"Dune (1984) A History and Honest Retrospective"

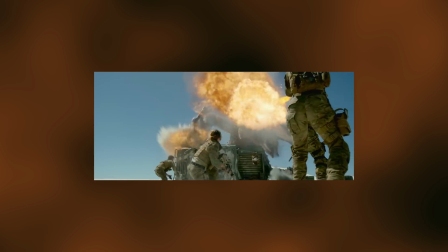2159s
And I mean that in the most story and emotional cohesion way possible. your brain can look at what happens in the movie and understand it and even
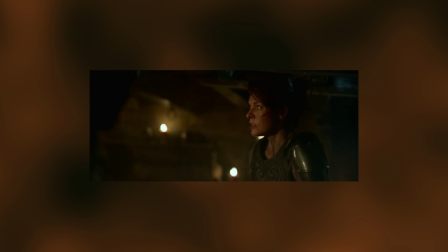2168s
explain it to someone but ask anyone who's seen it whether they study film or not and i guarantee you they will say something feels off about
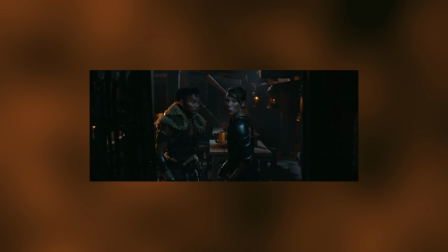2176s
it most people can't even put it into words but the plot just kind of happens scene after scene goes
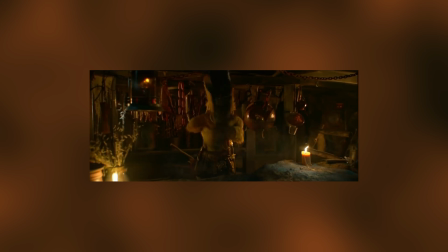2183s
by as they barely feel like they're from the same movie despite being the same actors on the same set playing the same characters.
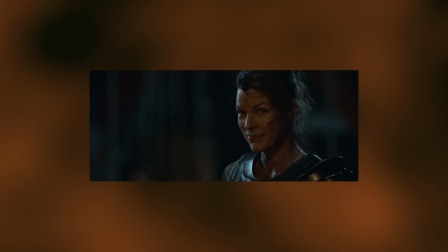2191s
And in this instance, it's because the film has been cut down so much.
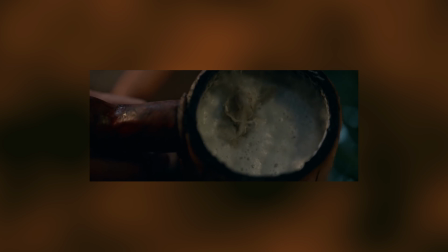2196s
And not just cut down because there was unnecessary footage or to make the pacing work any better, but to cut something out and to save time and money.
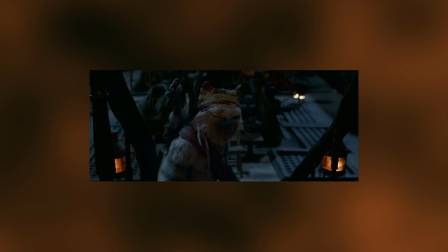2205s
And they cut and they cut and they cut just to the point of actually cutting major plot points. and
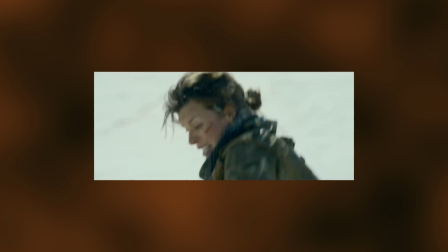2212s
what you're left with is this inhuman shell that your brain can barely even recognize as a story.
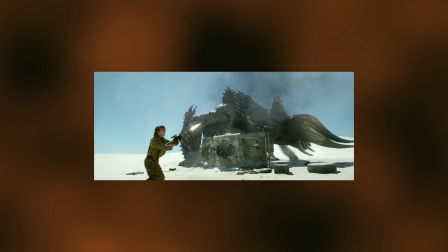2220s
The story is just jumping from thing to thing and that's exactly how the second half of Dune feels.
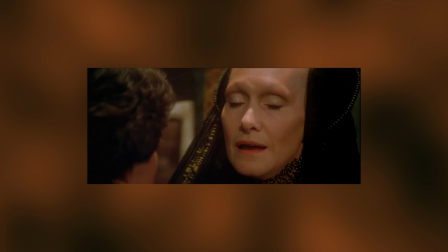2227s
The first half of Dune, essentially what was adapted to part one in the newer adaptation, is honestly pretty good in my opinion.
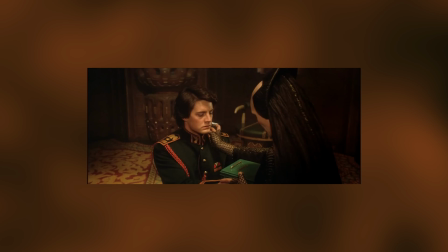2235s
It's when the film is at its best.
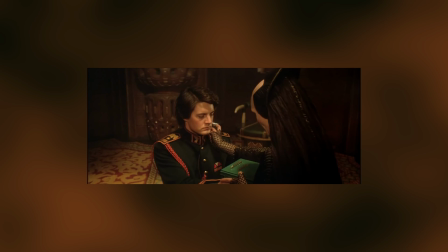2237s
I'm invested in the story, it looks good, the scenes are very similar to the book, and the performances are an intriguing combination of goofy and serious.
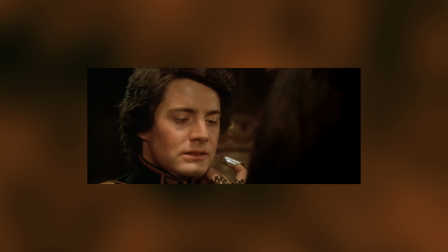2246s
Sure, you still have the voiceover and the really really overt exposition, which is bad and laughable throughout, but I can easily personally look past that.
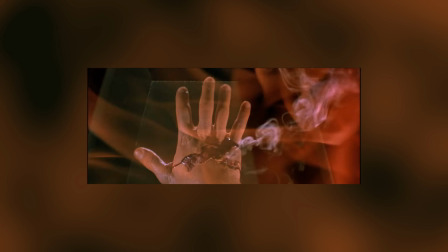2256s
I mean, I watch anime, so I'm used to ignoring annoying unnecessary voiceover and explanations that treat their audiences like they're stupid.
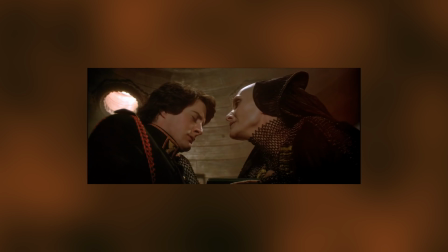2264s
There's honestly just a lot of creativity in the first half's adaptation in a way we don't often see anymore,
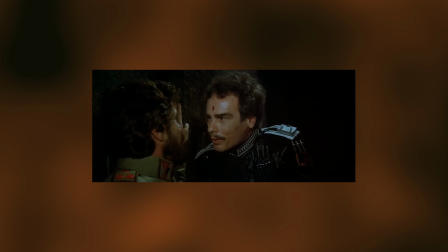2270s
where the creators so effortlessly combine the text of their source material with their own style,
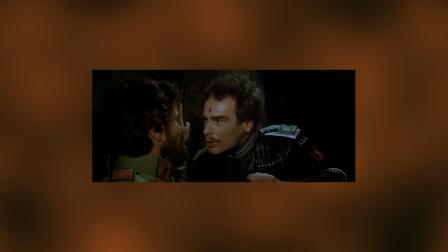2275s
and it creates this world that I just want to dig into more, which is what the first half of Dune in the book does.
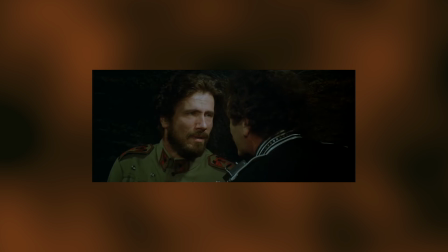2283s
It presents you with a lot of stuff without much explanation, and the rest of the story you get to see all the secrets and mysteries start to unfold,
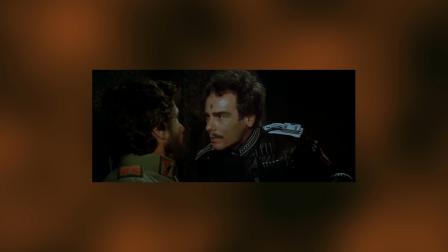2291s
as well as leaving a lot of broad and interesting questions about the world and the morals of what the characters are doing,
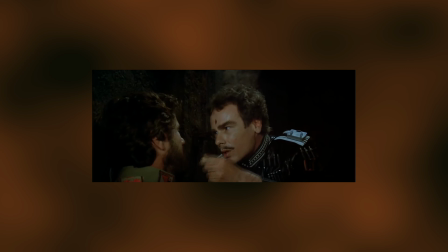2298s
and the first half feels like it does a pretty good job at this.
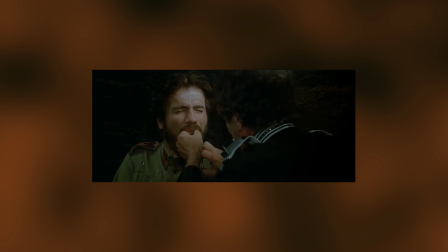2302s
There are some exceptions, like Duncan just appearing twice and dying with like two sentences of dialogue,
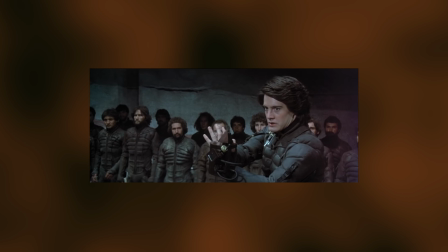2308s
and just a general one for this stupid, in my opinion, decision to make the weirding way... guns?
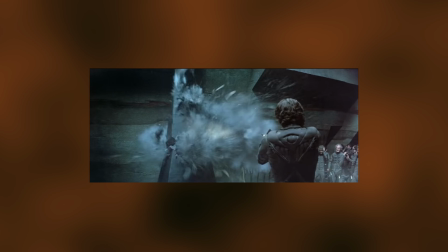2316s
But I guess that was easier for the movie to create shorthand and a reason for why the Emperor
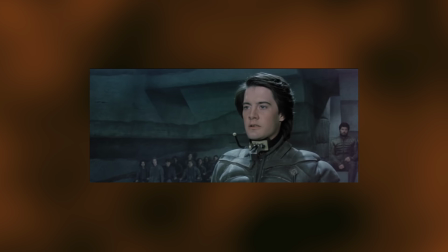2321s
would go to such great lengths to take out House Atreides. so even I understand that.
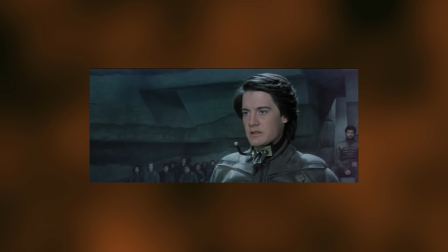2326s
I like the stillsuits in this almost more than the new designs, I like how tangible everything feels despite its grand appearance,
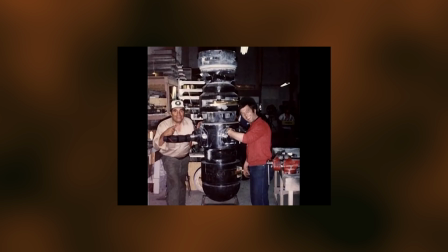2332s
like the training bot, you can tell they actually made that training bot and it had to move around to get these shots.
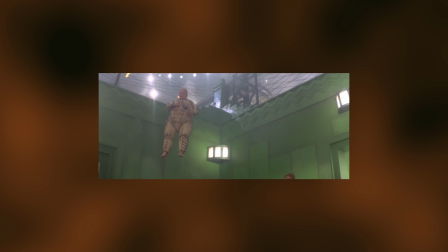2338s
Or even for the Baron, the fact that this fat suit was actually too heavy for the actor to stand up in,
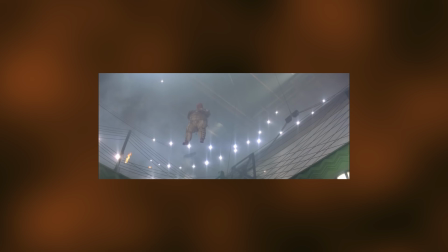2344s
so he was always being suspended on set even when he wasn't filming. It makes his floating feel very natural and a real part of his character.
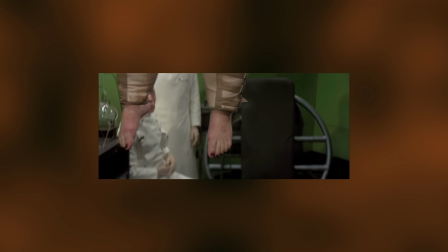2353s
I like the amount of work that they went into on the designs from the different planets,
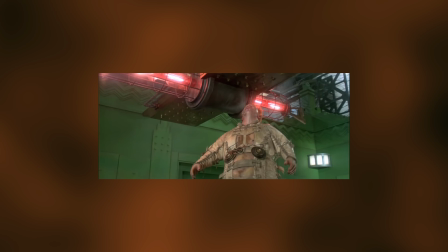2357s
and how all that work blends depending on the location you're on and how goofily evil the Harkonnens are,
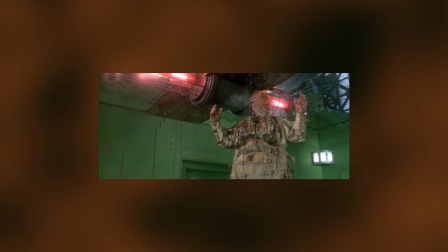2363s
but not being able to rely on the darkness of CGI so they have these bright sets with powerful imageries and goofy performances,
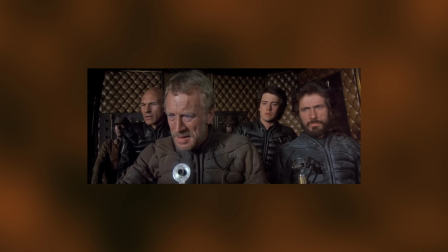2371s
even if they're never really given the chance to go anywhere. I love this movie's worm design.